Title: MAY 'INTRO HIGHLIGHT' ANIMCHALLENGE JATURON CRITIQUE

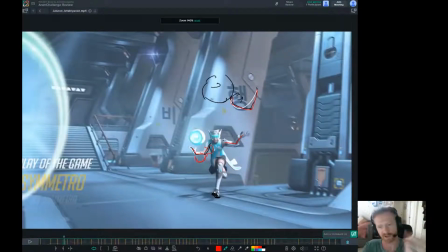You don't want to make it look like he's got, or Symmetro's got like a limp forearm and a limp bicep. That would look ridiculous. So this is just more to help with the rhythm of the shape.
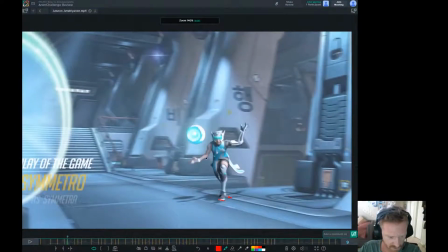So for instance, on something like this, you could kind of, oops, that's even too much. I'm drawing with the mouse again. But like you kind of draw this out so that you remove that that one hard edge, right? And you can kind of smooth this out. So that way we're not making it be this, we're not trying to make it be loopy.
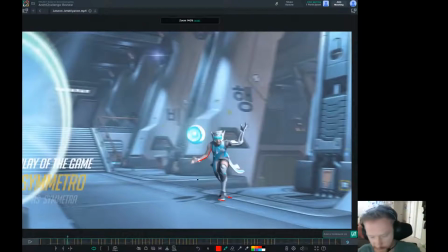We're just trying to smooth out those creases a little bit to clean it up. And a lot of times they have bendy bows. If they don't, that's a different story. We could deform the mesh, which is a whole different lecture,
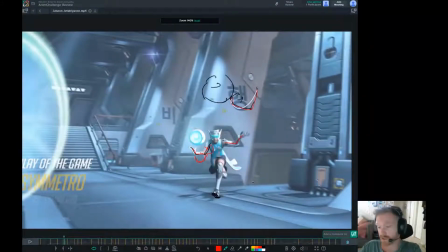or we can do our best to just kind of position it in ways that we don't hit these hard edges.
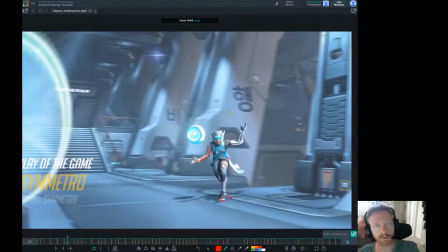Knowing the rig restrictions is useful.
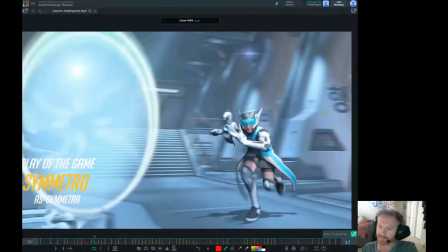All right, so right now we have the gun pop on it, and I feel like there's just a better place that we can hide that information. I know this is for a game, but this just feels a little too gamey in a moment where we don't need to be so gamey.
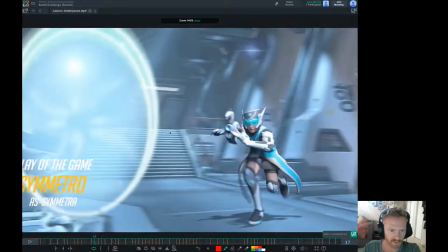I'll kind of explain that in a little bit more, where I think a good spot where that pulling.
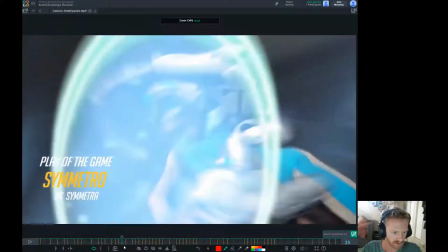Oh, I'll just talk about it now. We're already talking about it. So right when you drop in here, the arm already kind of comes down here, right here.
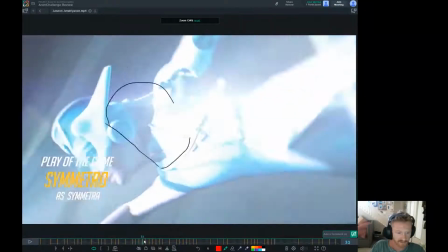It's already kind of suggesting that it's down. At that point in time, if Symmetra were to come out holding this laser like they are, I think that
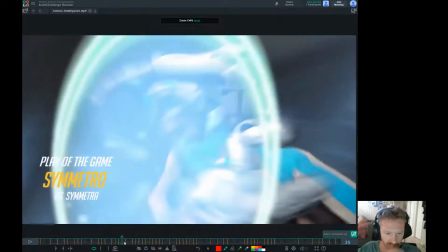would be totally a viable option for where the gun came from.
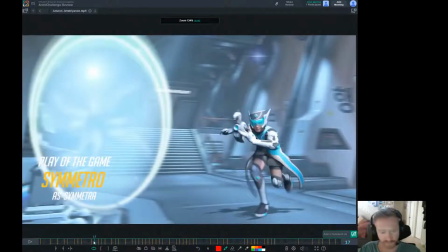And I think it works better and cleaner than it just snapping into frame here. The next thing I want to talk about is when she's jumping down here.
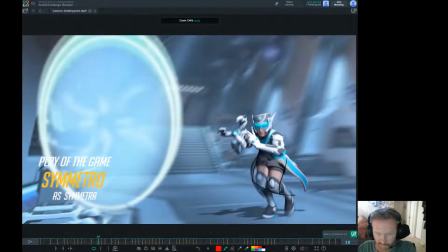This kind of just feels like a very meek, very weak anticipation pose. This doesn't feel like a very strong. Sorry, fixing camera here. This doesn't feel like a very strong anticipation before she leaps elegantly through this teleporter.
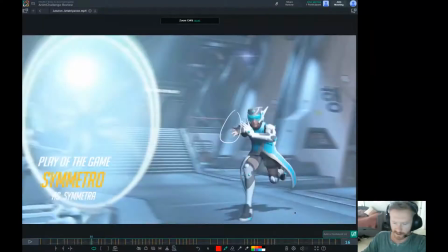It just kind of looks a little too meek, in my opinion.
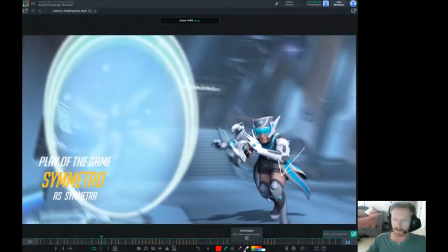And then on top of that, right here, as we're going down, as Symmetro is going down, the camera is rotating up, and it's actually leading the action of Symmetro. And the problem that has is it makes her start to feel a little weightless and floaty, because we're like leading the action instead of following the subject.
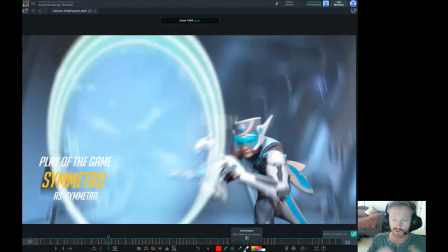And rules are always meant to be broken, so I'm going to caveat that with this, but you should always follow the motion of your subject with your camera as opposed to leading your subject with your camera.
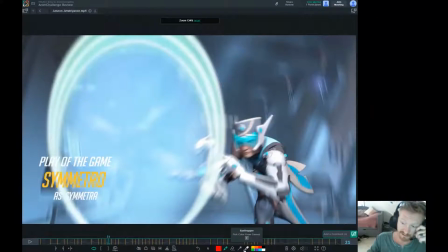You should always follow your subject with your camera. It's just much cleaner, and it's what happens in real life. Again, I think I mentioned this earlier. We have grown up our whole life seeing things videotaped and filmed to be put on movie screens and television.
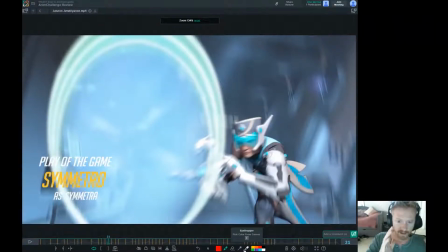We're used to seeing the camera lag behind the actors a little bit. It's only natural for the cameraman to not know exactly what the subjects are going to do and have to react. So for us, we've seen it so much in our whole life that we know when it feels wrong, even if we don't know why that's wrong.
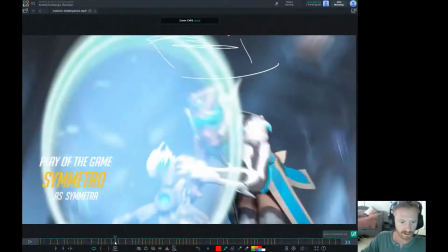And so in this particular moment, she starts to feel a little floaty because of that. So one thing I would suggest is like holding that frame down a little bit longer.
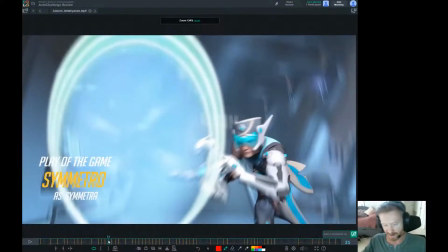The camera down. I wouldn't rotate it up a little as early as you do.
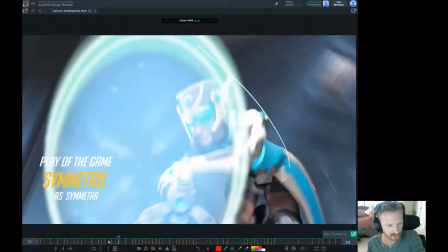I'd probably hold it down till about frame 24 or 25-ish.
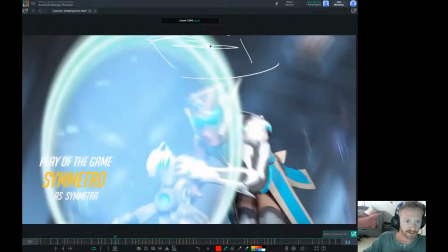And I know that might make her start to kind of fight with the top of the screen up here, but that's okay. Because as soon as you fight with the top of the screen, that's the reason the cameraman has a reason to adjust the camera, because you're starting to lose the subject.
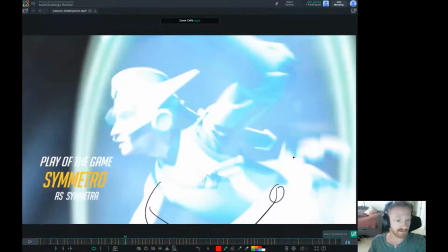So boom, you come up there, and then you go up into exactly what you have in here. You reach over for the gun, you jump through here.
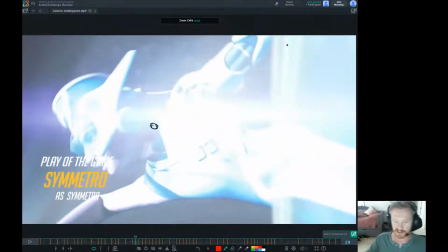I love all this stuff. My only suggestion for this is kind of what I mentioned about earlier.
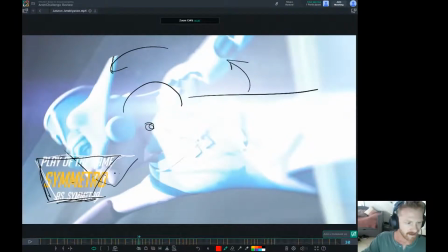We have all this text and word here, and it's over the face, and so for me that's distracting.
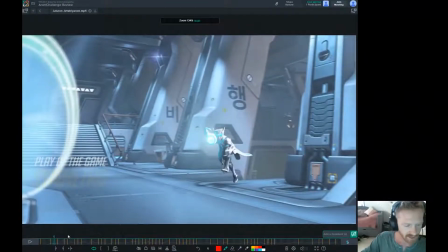And if we go back to the very beginning, if we were to flip the text to the other side here, then we'd have it be covering the run cycle here.
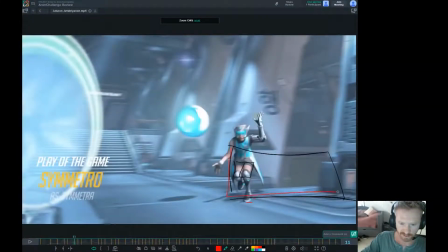So we'd be just having it right here.
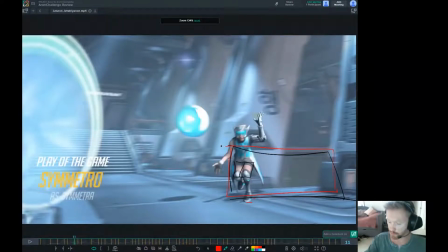So flipping it from one side to the other is just going to give us a whole new slew of problems that we may not want to deal with.
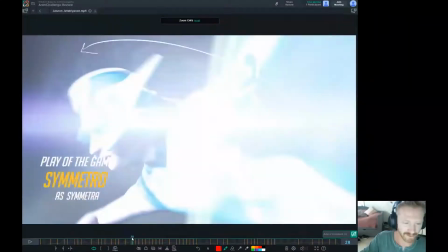And I think that we can find a more elegant solution here as well.
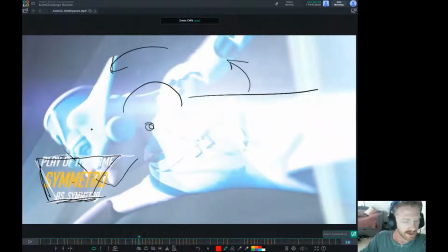What I would propose this is a moment of true grace and elegance. Symmetro's done this a million times, I assume, jumping from one to the next, especially the way they're flipping through this so confidently without hesitance. And flipping, you know what I mean? I feel like this isn't the first rodeo here.
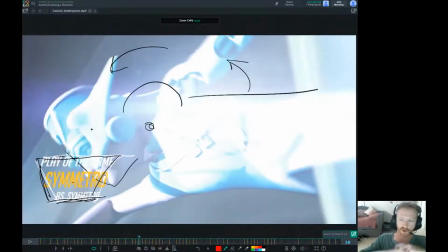So I feel like as an audience member, with all the cool action that you have here, this is a really cool moment for a reprieve,
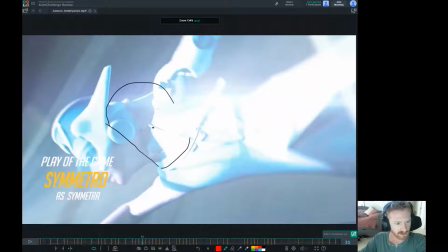for us to like focus in on this face and then have it be the center point of your shot.
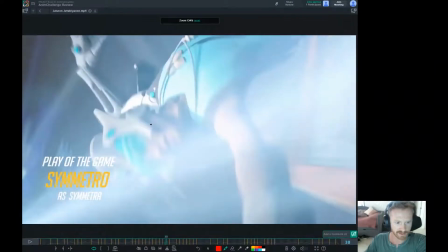So that the head is like rotating around this pivot point and then comes into where you have here, because this,
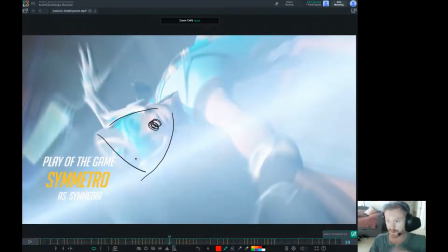other than the motion blur, is probably one of my favorite parts of your shot. Like, it's only one frame, but how cool is that where you see the head and it's like the whole body's rotating around the head and we get to focus on that moment. It almost feels like something I've seen in a movie before that, I don't know, just it's giving me chills talking about it.
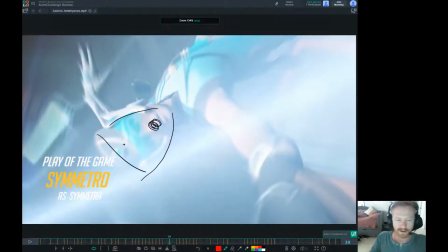I'm excited to see something like that. And it also, a great movie reference for something like this is Mad Max Fury Road. Mad Max, I think the average shot length in Mad Max was a 1.5 seconds to 1.75 seconds.
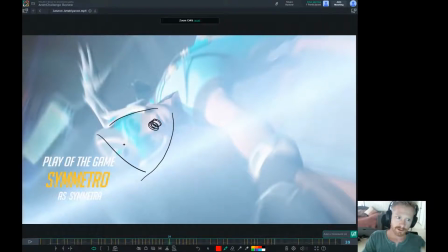So they didn't have the time to redirect the audience's eye to every different quadrant of the screen. So they locked most everything into a reticle that sits in the middle of the screen, and everything had to take place within there.
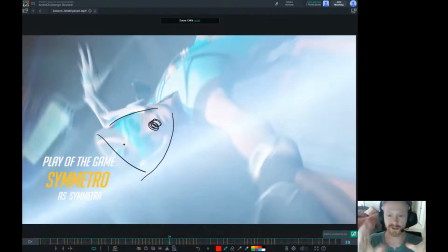So that way the eye didn't have to strain looking around, and it just made what they would do is they would play with how the camera energy would cut, and that's what would give the energy from shot to shot, but then it would always be in the middle for you to watch, so your eye didn't have to find it again.
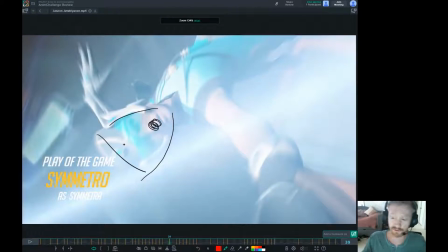And I think this is a really good moment to use some of that, stand on the shoulders of those giants and maybe steal some of their knowledge and probably implement it here.
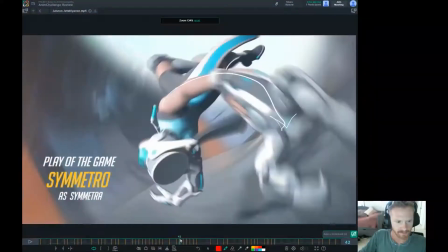Okay, then we come down in here. I love all this stuff. It's really cool. It's really rotational. I love how it's dragging behind. I think that just feels really nice. But then right about here, I'm going to turn off my drawings for a second.
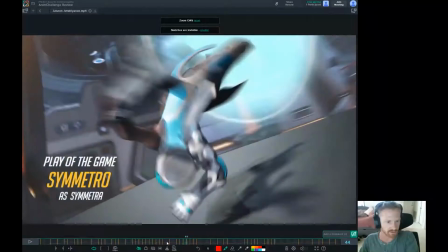Right about here, so if we watch this, I'm going to frame through this. It's rotational, rotational. It's rotational coming around the body, rotational coming around the body.
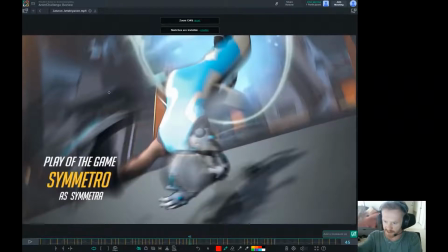And then right here, it feels like it goes from around the body to then slamming down on the ground. And it feels like it takes a really sharp, weird arc. Do you feel that? If I'm framing through this a lot, bam. And I'm just talking about the rotationalness of the arm and how it goes round and then slams down.
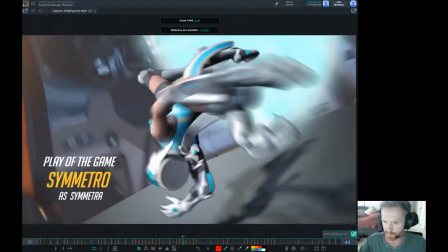It just seems to come short on that arc.
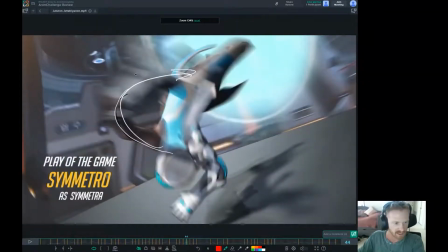So what I'm suggesting here with some of these drawovers is keeping that line of action here, and again, still suggesting that line of action here.
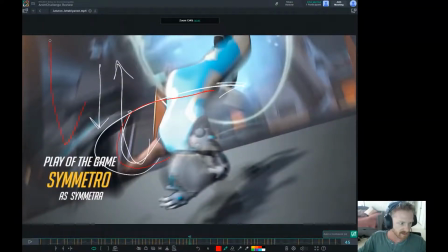Because right now, what's happening is the line of action is now suggesting that the elbow is going, this direction, or coming from this direction as opposed to coming from this direction. So having this arc still coming from that direction is going to help tremendously.
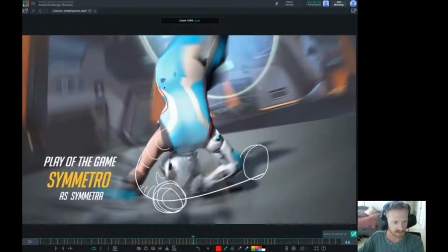I think what you'll need to do with that is you'll probably need to tuck this shoulder. Oops, sorry. Drawing with my mouse. Got to remember, use that tablet. Bring that shoulder down here a little bit.
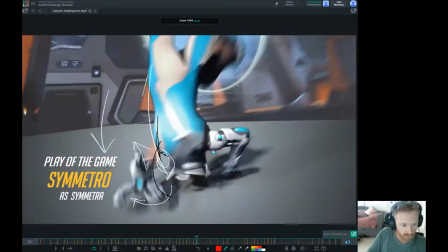Have that drag more. You know what I mean? This shoulder's going to have to probably be here.
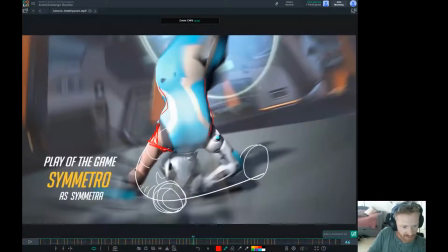And then you can have still the gun's still dragging behind.
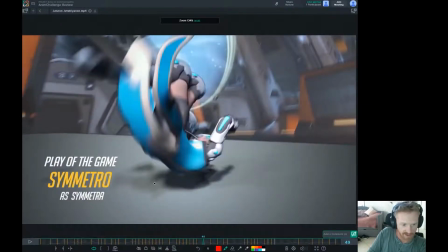It can kind of start to rotate here, and then into what you have there as it slides under the back.
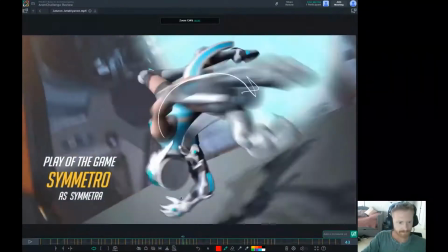But just cleaning up that arc would be a big help.
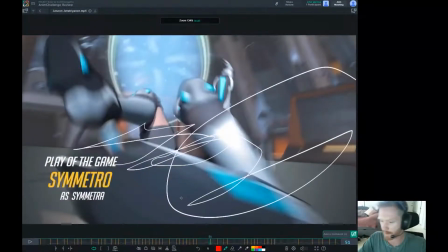And then I think when we get into here, again, just harking back to respecting every 24th of a second,
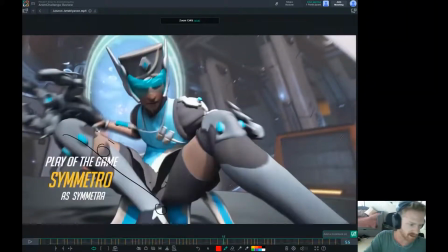we get into this shape here where we kind of get these collapsing calves. And for lack of a better way of putting it, this is just a very crotchy kind of staging. And I think we could find something that just fits what we're trying to say more.
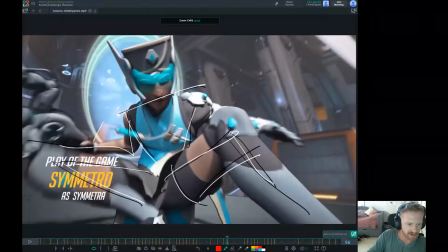There's some cool lines in here, and the chest shape is cool, and the head shape is cool.